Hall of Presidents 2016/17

Ben Franklin is the most complex animated figure ever built. And working with a figure that advanced, it's much harder and more complicated in order to bring to life.
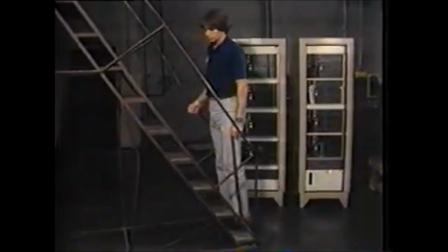464s
To learn how to do Ben, I had to get a cane and walk around with it for almost a week.
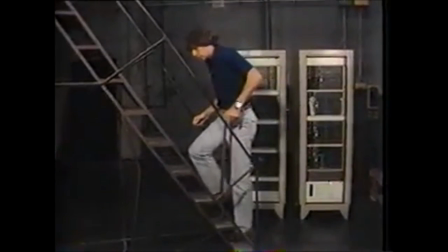469s
I practiced the walk, deciding how I wanted him to look.
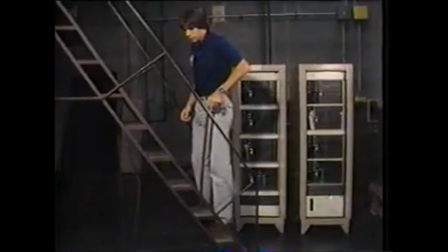473s
I had to go over it hundreds of times, acting out and working on it, till finally I got it just right. With Ben, it took over a month to get it right. to make all the movements precise and at the same time smooth and fluid. Believe it or not, I broke 5 canes trying to get it just right, but in the end, I finally got the look that I wanted. In the American Adventure, we're really putting on an entire play with these figures. It's not like some of the other shows where you ride in a car and only see them for a few seconds.
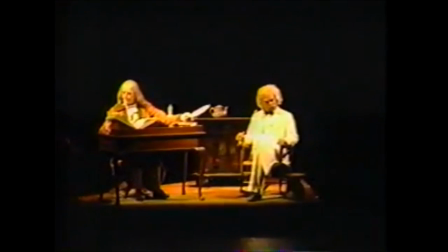505s
These figures have to be played much more subtle. They only become alive when you see them relate to each other as people do.
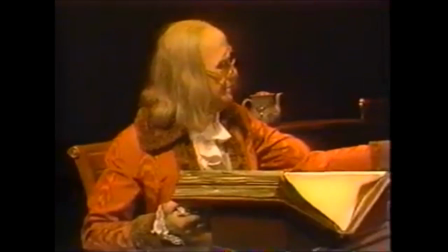512s
They can't just play to the audience, they have to play to each other.
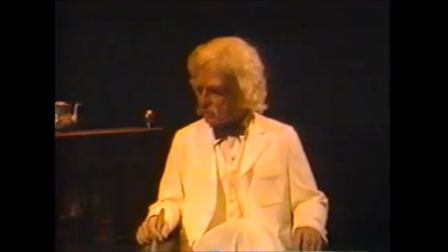517s
Often, it's the very small, subtle gestures that give the figure their true life.
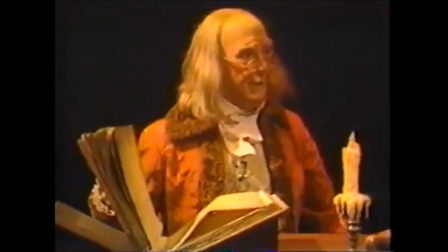522s
These are things that they aren't in the script, but they give the figure that extra feeling of life.
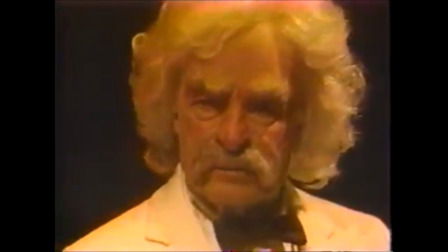528s
At times, I feel like I become part of the figure, and I'm up there acting out each little part.
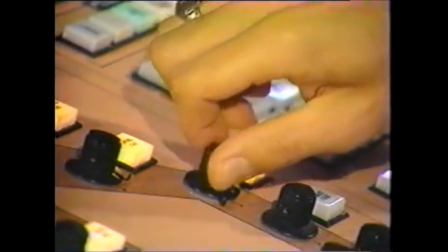535s
And because I want this show to look its very best, I put a lot of pride in what I'm doing, and it's fun because I get to use my abilities and push myself to the limit of what I know and what I can do.
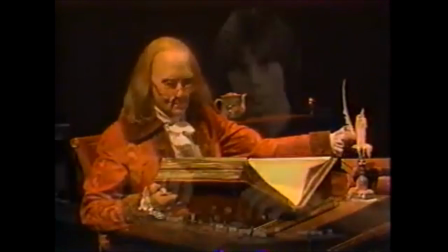548s
It's that pride in giving 100%. Well, that's what makes it all work.
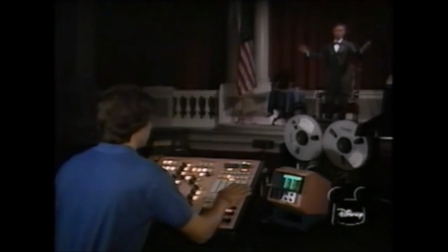555s
This figure is a little bit newer than what we have all through the park. And what we did here is worked with the University of Utah and their labs there. And what happens there is they make several artificial arms and limbs for different people, and they try and come up with new improvements on artificial limbs.
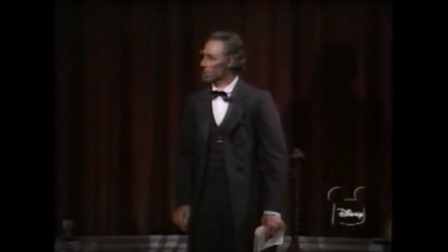575s
And so what we did is we sent our robot figure out to them and said, what can you do to improve it?
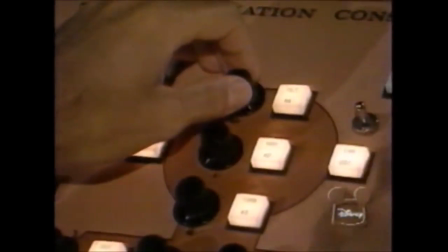581s
And they came up with a new system called the compliance system, which is a little red box that goes on the end of each function or actuator.
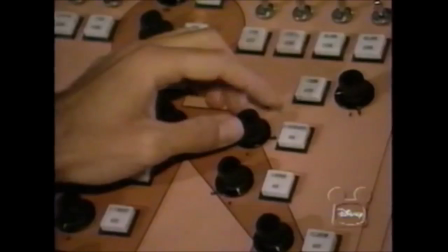589s
And it controls that actuator more precisely and accurately than ever before.
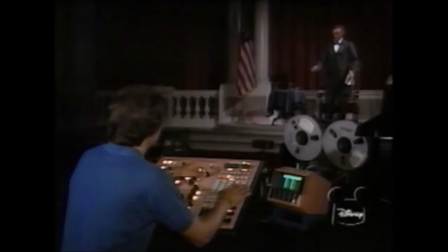595s
Disney's dreams have occasionally been Dave Fighton's nightmares. Yeah, all kinds. You know, you have bears chasing you in your sleep, and Lincoln, you may have problems where you can't get him to move how you want in your dreams. You know? Or sometimes he won't stop moving. You're saying, that isn't what I want, and no, I'm going to move how I want. And, or sometimes he won't get out of his chair. I've had that dream several times.
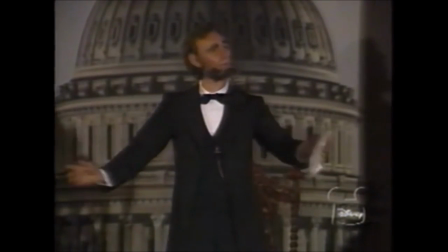619s
He's so strong that he can break almost anything or pick up something and throw it. And there's been times where I was working on a figure where I'd moved the arm the wrong way, and instead of going on top of the table, went underneath the table, picked it up, and threw it all the way across the room over my head, and just demolished the whole table.
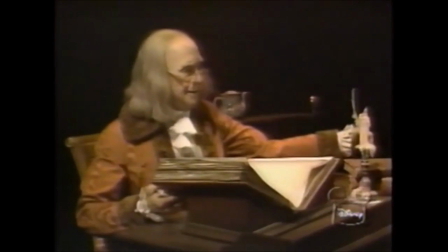638s
We're already talking of ideas of making one walk completely on its own,
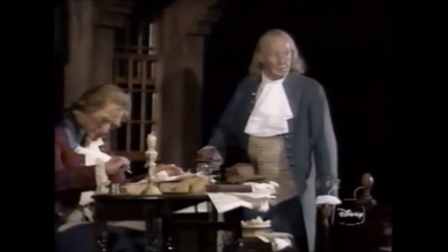643s
where there's no cord or nothing to it, and to be hopefully just like a real human being. Just walk around, sit down, just like you and I. Problem is you won't know which it is.
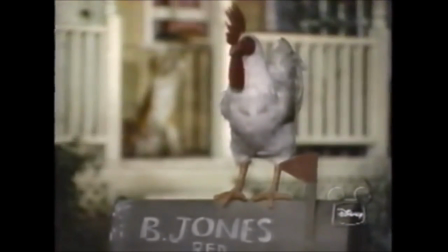654s
Is it a robot or a human? Thankfully, not all programming projects are as complicated. Oh, chickens, they're my favorite. Chickens are great because all you have to do is sit here, close your eyes, and just go like that. And they come out perfect.
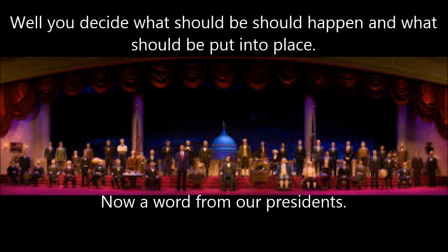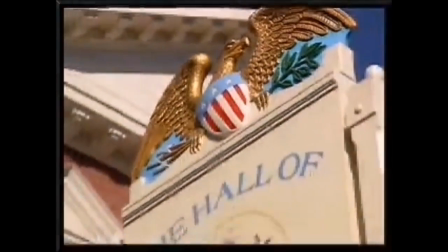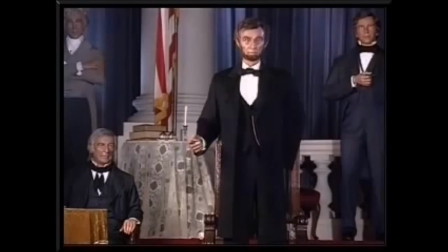680s This government must be preserved in spite of the acts of any man or set of men.
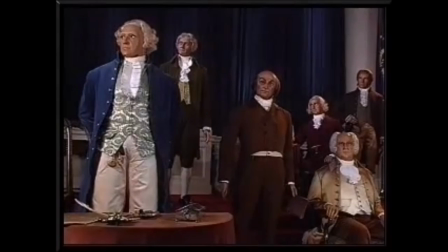687s Nowhere in the world is presented a government of so much liberty and equality.
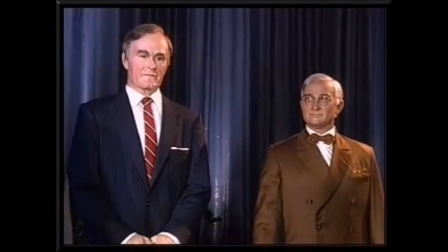694s To the humblest and poorest among us are held the highest privileges and positions.